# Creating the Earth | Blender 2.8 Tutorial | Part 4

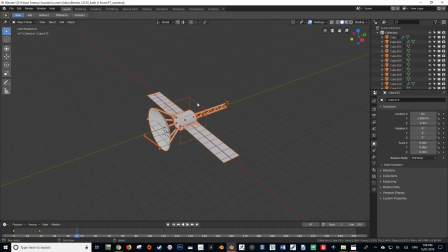4:09 Very simple to set up, not too much playing around. And yeah, you have a pulsating light in Blender now.
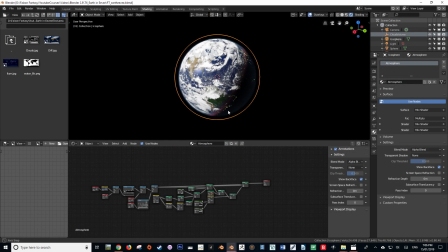4:16 So I'm just going to save that object out and go back into my Earth file.
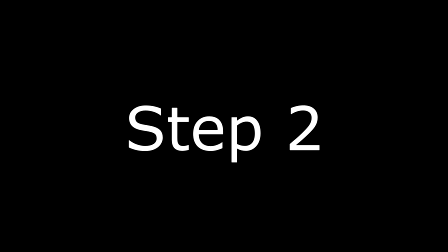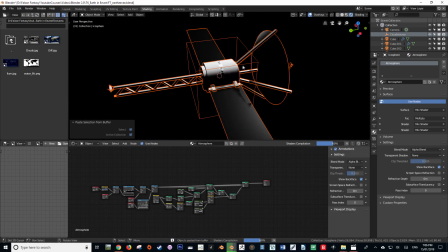4:28 In my Earth file, I'm going to copy and paste my satellite that I've created,
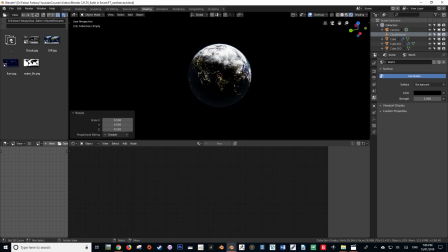4:32 and using my empty control point, I'm just going to scale it down to an arbitrary value again.
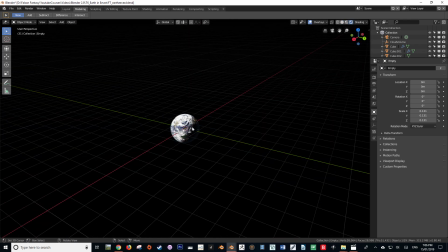4:38 It really doesn't matter what size it is, it does not have to be life size, I can assure you.
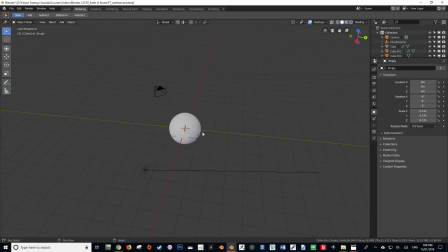4:44 Our jobs are merely to make the illusion of reality, not be reality itself.
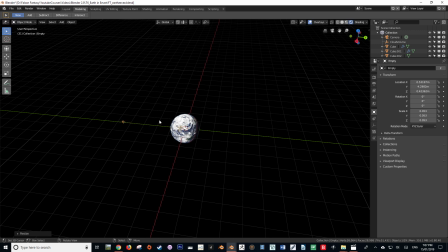4:50 So as long as it looks fine, that's all you really have to worry about. So don't go overboard with values of sizes and things like that.
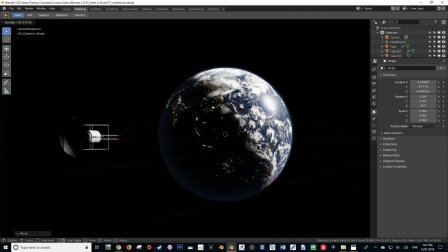5:02 The Earth does not have to be 31,000 or however large it is, kilometers,
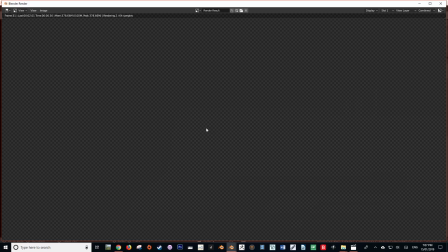5:08 and your satellite doesn't have to be a few meters. It can be pretty large. It just really depends on the type of shot you're going for.
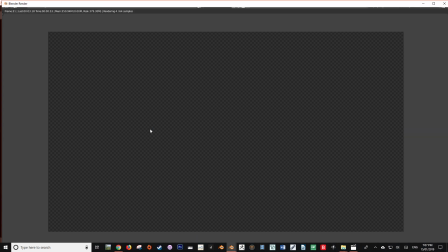5:20 The next stage is all about framing. Here you can rotate the object to your heart's content just so that you're getting a good compositional value.
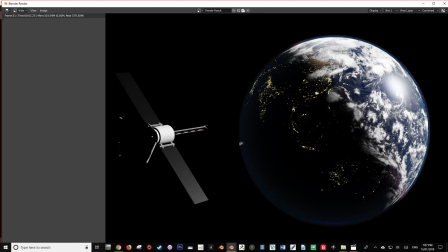5:28 You can play around with this for as long as you like.
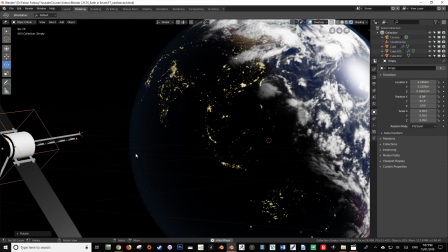5:31 You got your main pieces of elements already created, so this is merely more about making the final picture look good.
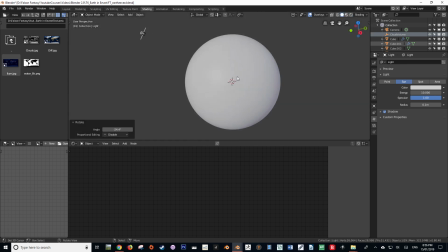5:46 The next thing that I'm going to do is I'm going to make it easier for us to manipulate our Earth. So I'm going to create another cube empty, and then I'm going to link all of our objects that we've created that are a part of the Earth.
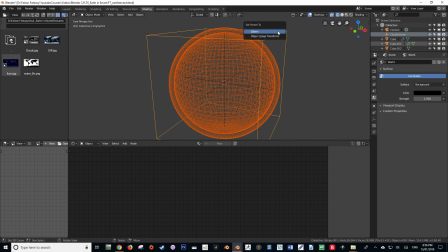5:59 So I'm going to press X and then finally select our empty as the last one and parent everything together.
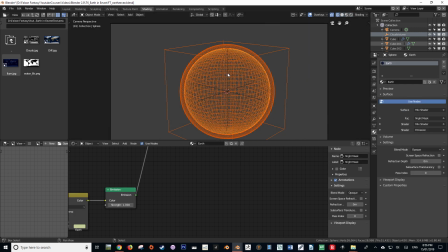6:06 And now all that we'll have to do to manipulate our Earth is really just rotate the empty or move the empty in space.
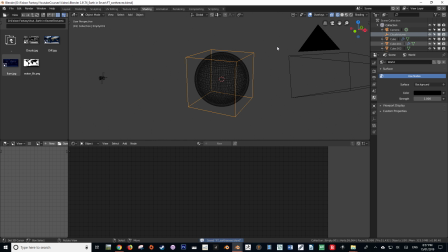6:15 So this is just a much easier way to manipulate all of our objects at the same time.
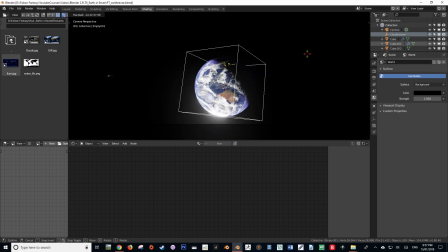6:23 So it's a similar method that we're using. Well, it's actually the same method as the satellite. So yeah, this is just a very quick and hacky way of really being able to manipulate the Earth so that we can position it to where we want.
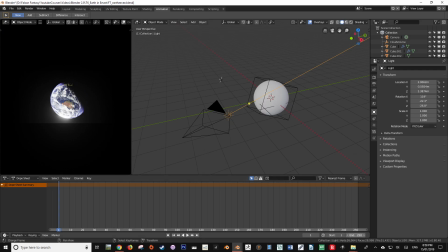6:43 The next thing that I'm going to want to do to kind of give the feeling that our planet is rotating through space is I'm going to create a rotational keyframe on our sun light value.
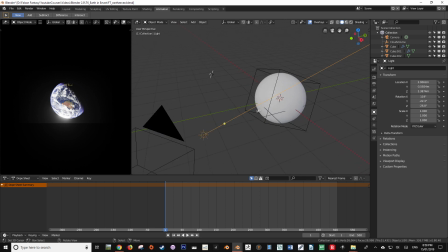6:58 So I'm just going to select the sun, press I, and then set a rotation keyframe at the beginning of the scene.
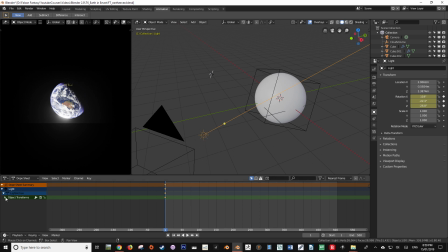7:13 After that, I'm then going to go to my end frame, whatever frame that may be in your project,
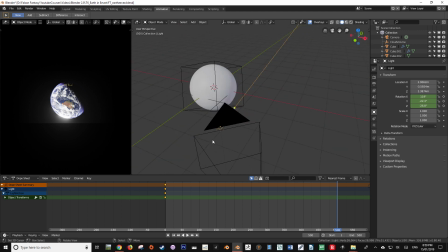7:20 and I'm also going to set a new rotation keyframe after I have manipulated the rotation of the light.
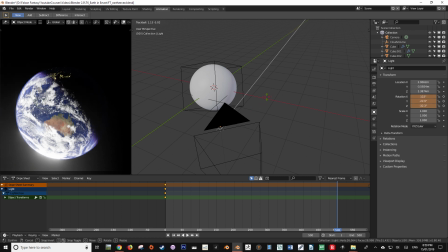7:28 So what this is going to do is it's going to create an illusion of our Earth rotating in space. So we're not actually going to rotate the Earth per se. We are eventually, but we're only going to rotate it minusculely. This is just going to add a really nice effect.
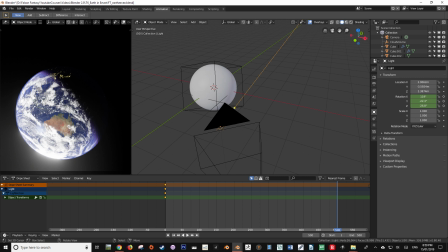7:45 So it's going to feel like our camera is also moving through space, even though it's actually not moving at all. So this is highlighting one of the many techniques of animation and filmmaking in general, and it's all an illusion.
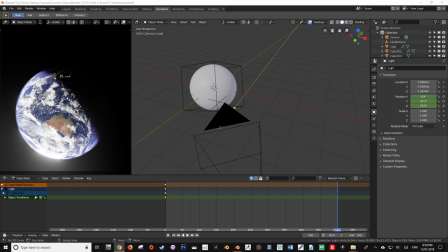8:03 You always have to be aware that it's all an illusion.